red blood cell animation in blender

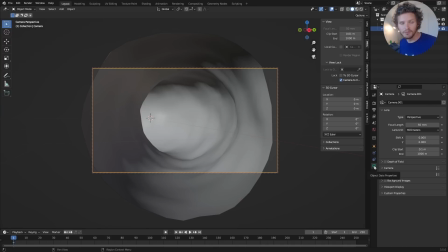248s
Now, because a blood vessel is very small, if you were to somehow stick a camera in there, what you would imagine is that you need a giant or a very small focal length or a giant field of view. So I'm going to kind of mimic these things to make it look better. So I'm going to take the focal length, and instead of 50, let's make it 20, if not more.
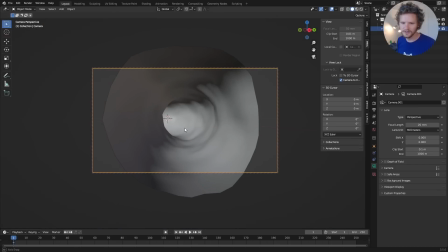266s
But now you can see this is looking a bit longer in a sense. We could even make that more extreme, like 15. And I'm going to actually make another view,
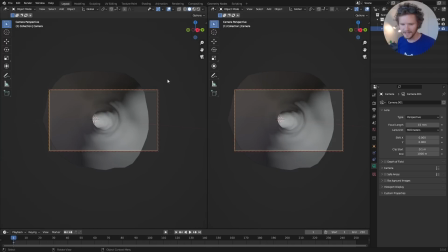278s
just so we can see what this looks like in the camera view, and then position the curve otherwise.
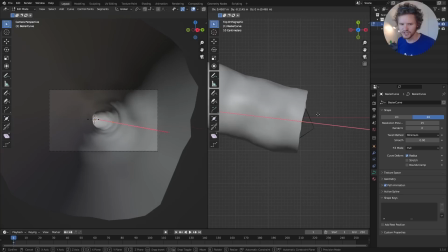284s
Okay, so we have our camera. What I'm saying is we're going to take our curve and just kind of extend it, so you can see it's kind of taking up the camera view.
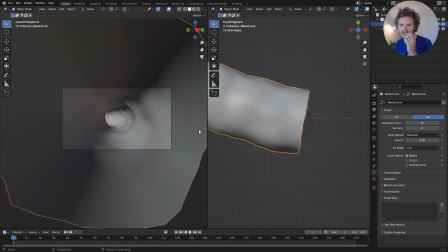291s
And I think that already looks pretty good.
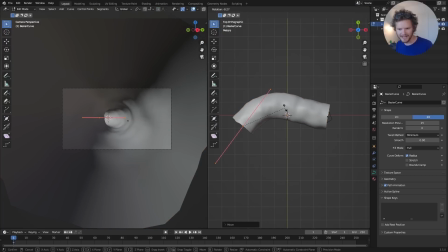293s
Last thing with the composition here is I kind of want to move this further back and rotate it a bit more so you really can't see around the corner. You could also have it kind of go into the third dimension by having it go down a little.
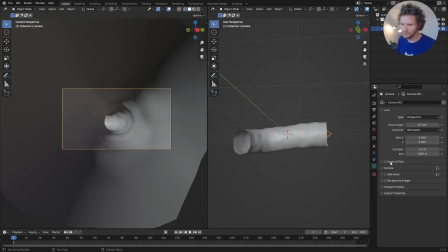307s
Okay, happy with that. For the camera now, I'm going to go to viewport display and increase this passepartout,
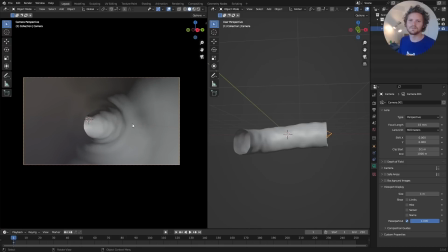315s
which is going to have us only see our scene. Okay, it's looking pretty good, except in rendered mode, it just looks gray.
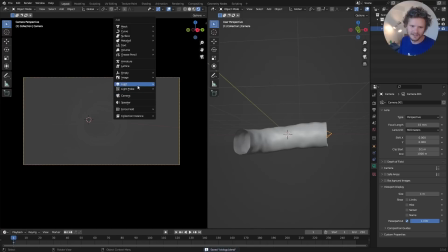323s
Why is this the case? Because no light is coming in here. So before we do materials, we need to add a light source.
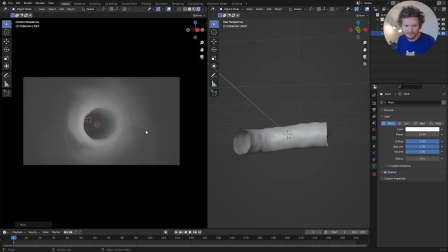330s
And you can see once we add a light source, it kind of turns into a cave. There are two approaches to this. You could either add a light source and then make the material, or the material could be the light source.
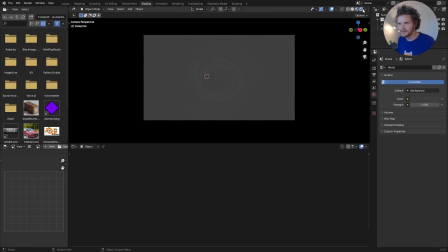343s
And that's actually what I'm going to do. But do it at your discretion. We're doing a biology animation. We're not actually sticking a camera down there. It's up to us. Okay. So we're going to make a material. I'm going to call it vessel.
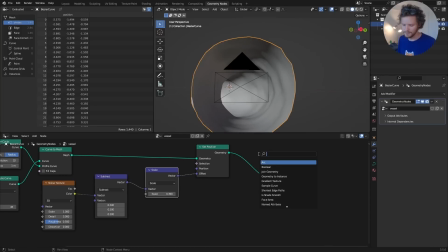354s
And by the way, anything we do to this material won't apply because in geometry nodes, you need to explicitly apply the material.
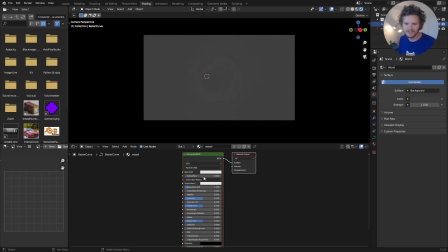362s
So now we have the vessel material. I go to shading, and you're going to see, even though it's gray, the color is now changing. To make this thing work for us and actually emit light, I'm going to first of all make this a cycles render,
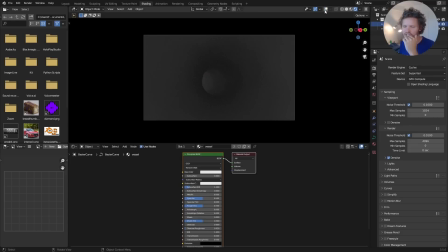375s
which is already going to give us a bit of shading just because the light is doing global illumination. But I think what we can do is we can do better.
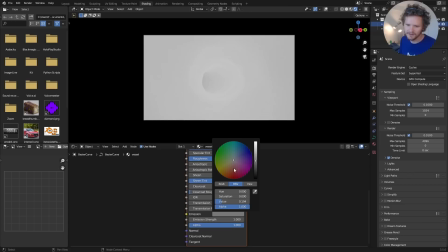384s
So what I'm thinking is if we take the emission and kind of make it brighter and obviously red, you can see it's actually adding light to the scene.
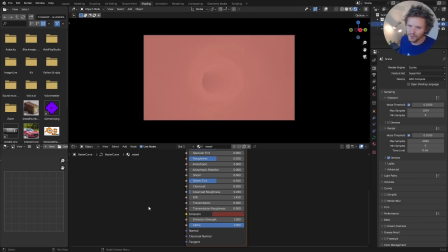392s
But I don't want to do that everywhere because then it's kind of a wash.
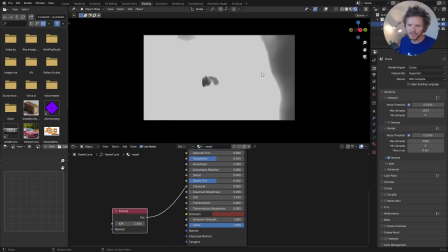396s
So we're actually going to take the Fresnel, which you can see kind of gives us like ridges, especially if we bring this down.
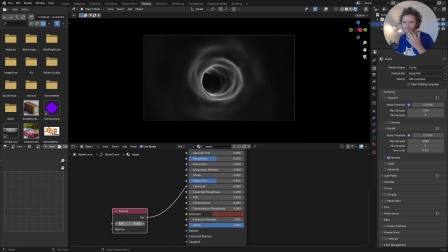402s
You can really see how it's kind of shaping our cave or vessel. We're going to use the Fresnel to basically say where it should be illuminated. And again, the reason we added ridges and geometry nodes is one, it looks better, but two, we can now exploit the Fresnel.
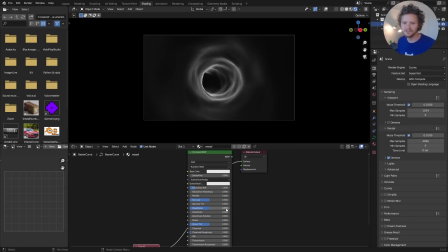418s
So I'm going to connect this to emission strength, and now when we view this, you can see it's only emitting light in those areas.
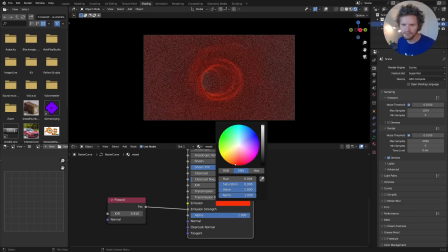427s
Specifically, I wanted to emit a bright red light.
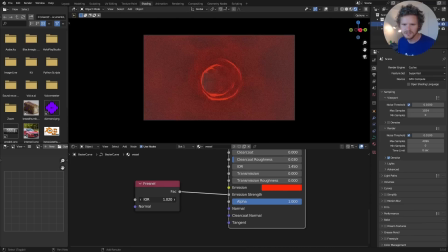431s
And again, you can play with this to tell it how much to do this with. Okay, that's looking pretty good. To make it a bit stronger, just multiply. So I'm going to multiply by 2. So here's the before and the after. So I think it's already looking pretty good.
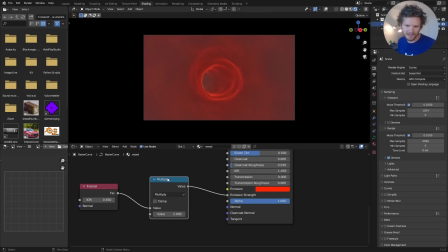449s
We're going to do things to make it better. And then we're going to handle red blood cells, etc.
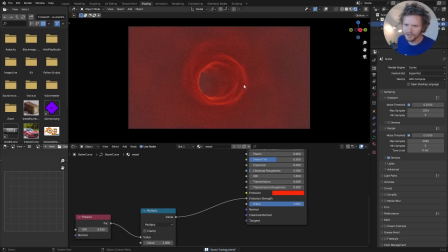454s
So this is already looking pretty good, but from a biological perspective, these vessels are made of cells, and I don't actually know the biology. It should look a bit bumpier, is what I'm thinking. So let's add that in. I'm going to add a noise texture, or we could do a Voronoi texture.
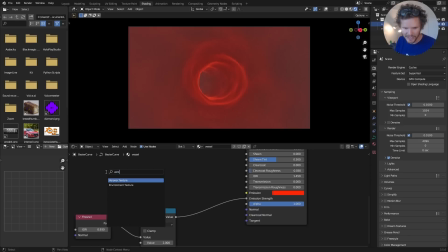472s
You know what? I'm going to do a Voronoi texture. This actually was not the plan in my head, but I'm going to go for it.
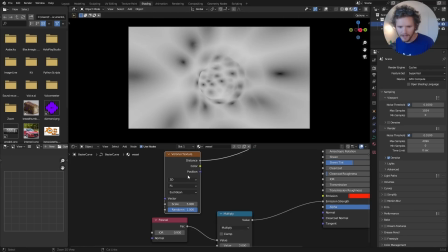478s
So Voronoi texture is going to give us this kind of cellular kind of look. Before we do anything with this, make sure we're setting this to object coordinates.
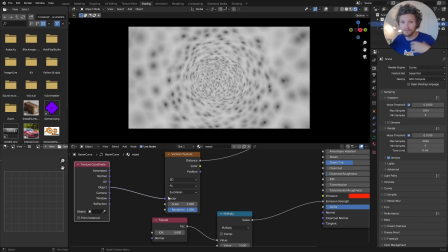486s
This is going to make sure everything's uniform.